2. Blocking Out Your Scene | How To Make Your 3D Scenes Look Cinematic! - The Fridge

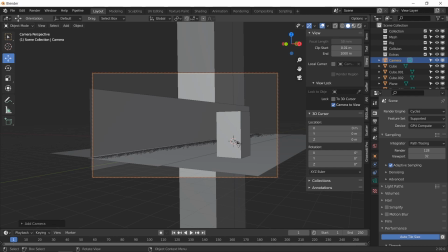So in this kind of situation, it's best to just eyeball it, and if you have reference like we do, we can just use that and modify our scene as required.
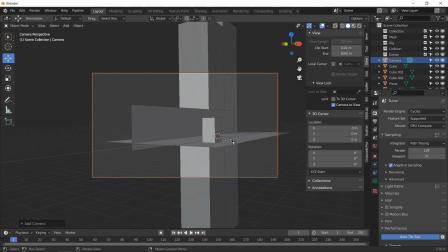Now let's say that we need to see our buildings, and the road. So I like this kind of thing.
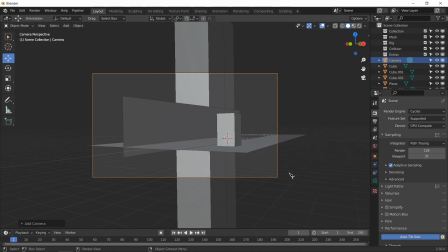We have a few options that we could use. If we go to camera settings, we could make this a portrait view instead of a landscape view like this. We could make it portrait view just like this.
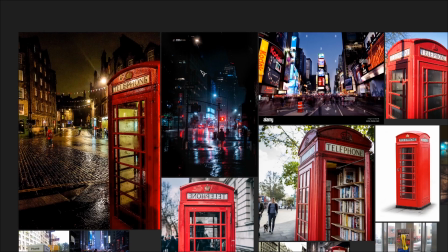I am actually going to be going with a landscape view because it's going to be in animation, and
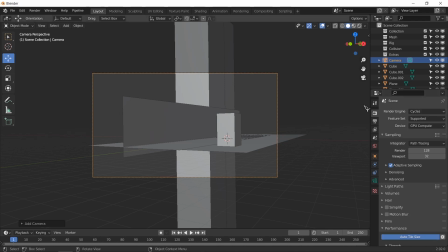animations do look better with the landscape view. So I'm going to keep the resolution as it is, but I will change the focal length.
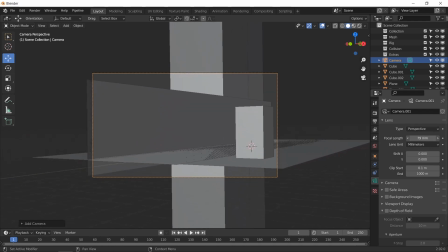Now the focal length helps with depth of field, and it also helps with showing how far or what the distance is between two objects.
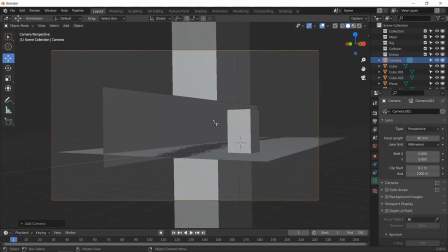Excuse me. Now, if we adjust the focal length and increase it,
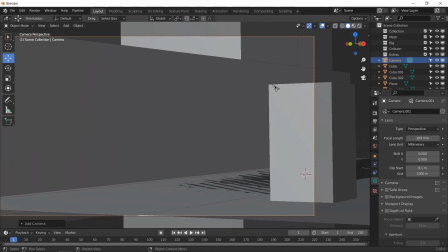it'll make it seem as the distance between the telephone booth and the buildings is like very little.
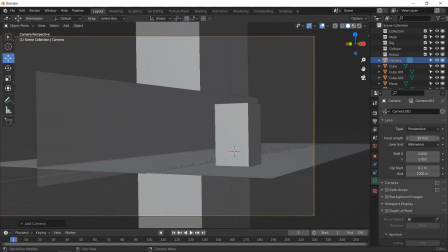But if we decrease the focal length,
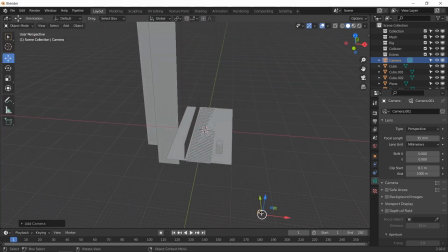then you can kind of see how far the camera is from the telephone booth and how far that is from the buildings.
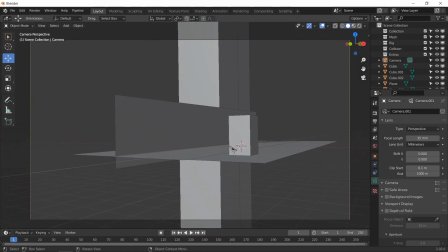So we want to keep a focal length that is in between both of these, but not too much. I think actually maybe if we use a wider angle lens, 35mm actually does not look that bad.
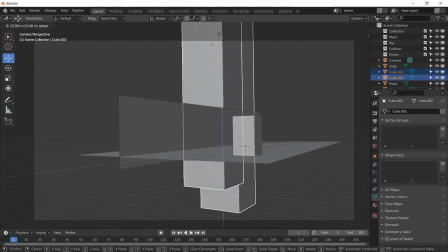Now if you just move these up higher, I'm not able to see them anyway, so it doesn't really matter. But let's say we expand these, right?
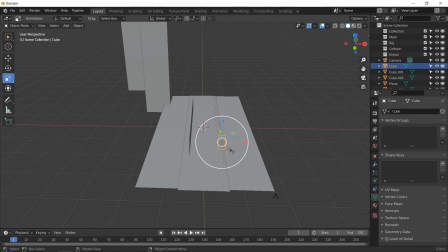Because our camera is all the way over here, and we want our phone booth to be closer to the camera,
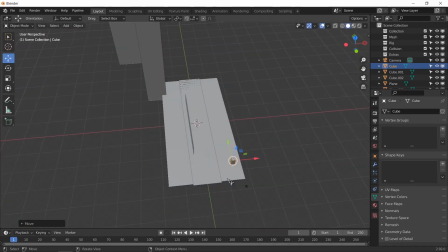and there needs to be a lot of distance between these.
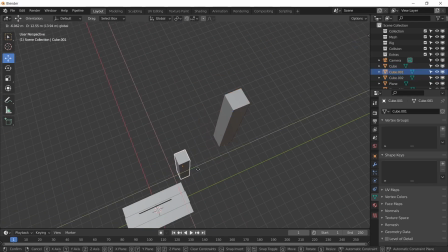We can actually move this further to create more distance.
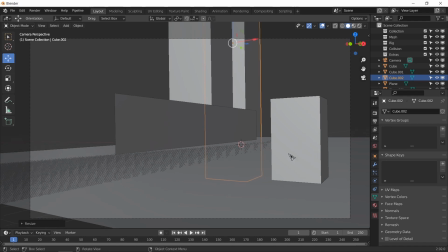Now if we look through our camera, our phone booth is right over here. It can actually get closer. This is our road plane, and these are our buildings. We can just scale that up, it doesn't really matter,
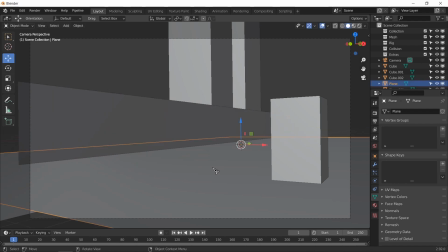right? And this is, then we can just add whatever we want here. Now
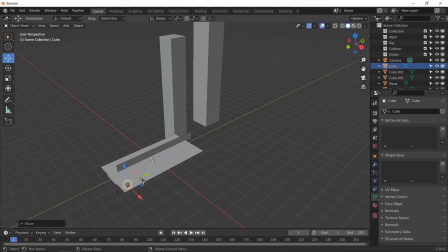we do want to move our telephone booth a bit, a little closer, let's see, and a little to the left somewhere over here.
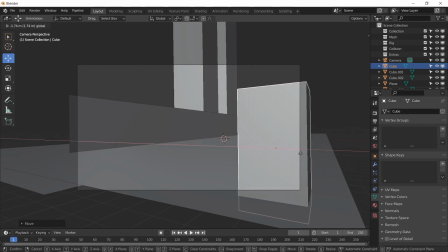Not too much. That looks good. We don't even want to see the whole telephone booth. Actually, since we will be panning our shot, most likely, so we can change the camera angle later.
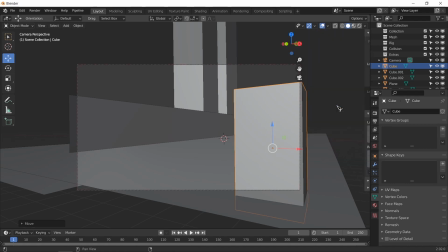But my idea is that maybe we start from around here
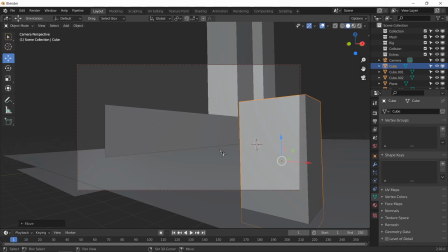with it in the side, like over here, and then we're kind of going to be zooming in to the telephone,
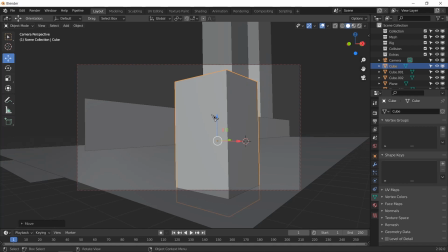because my idea of the animation is that there's going to be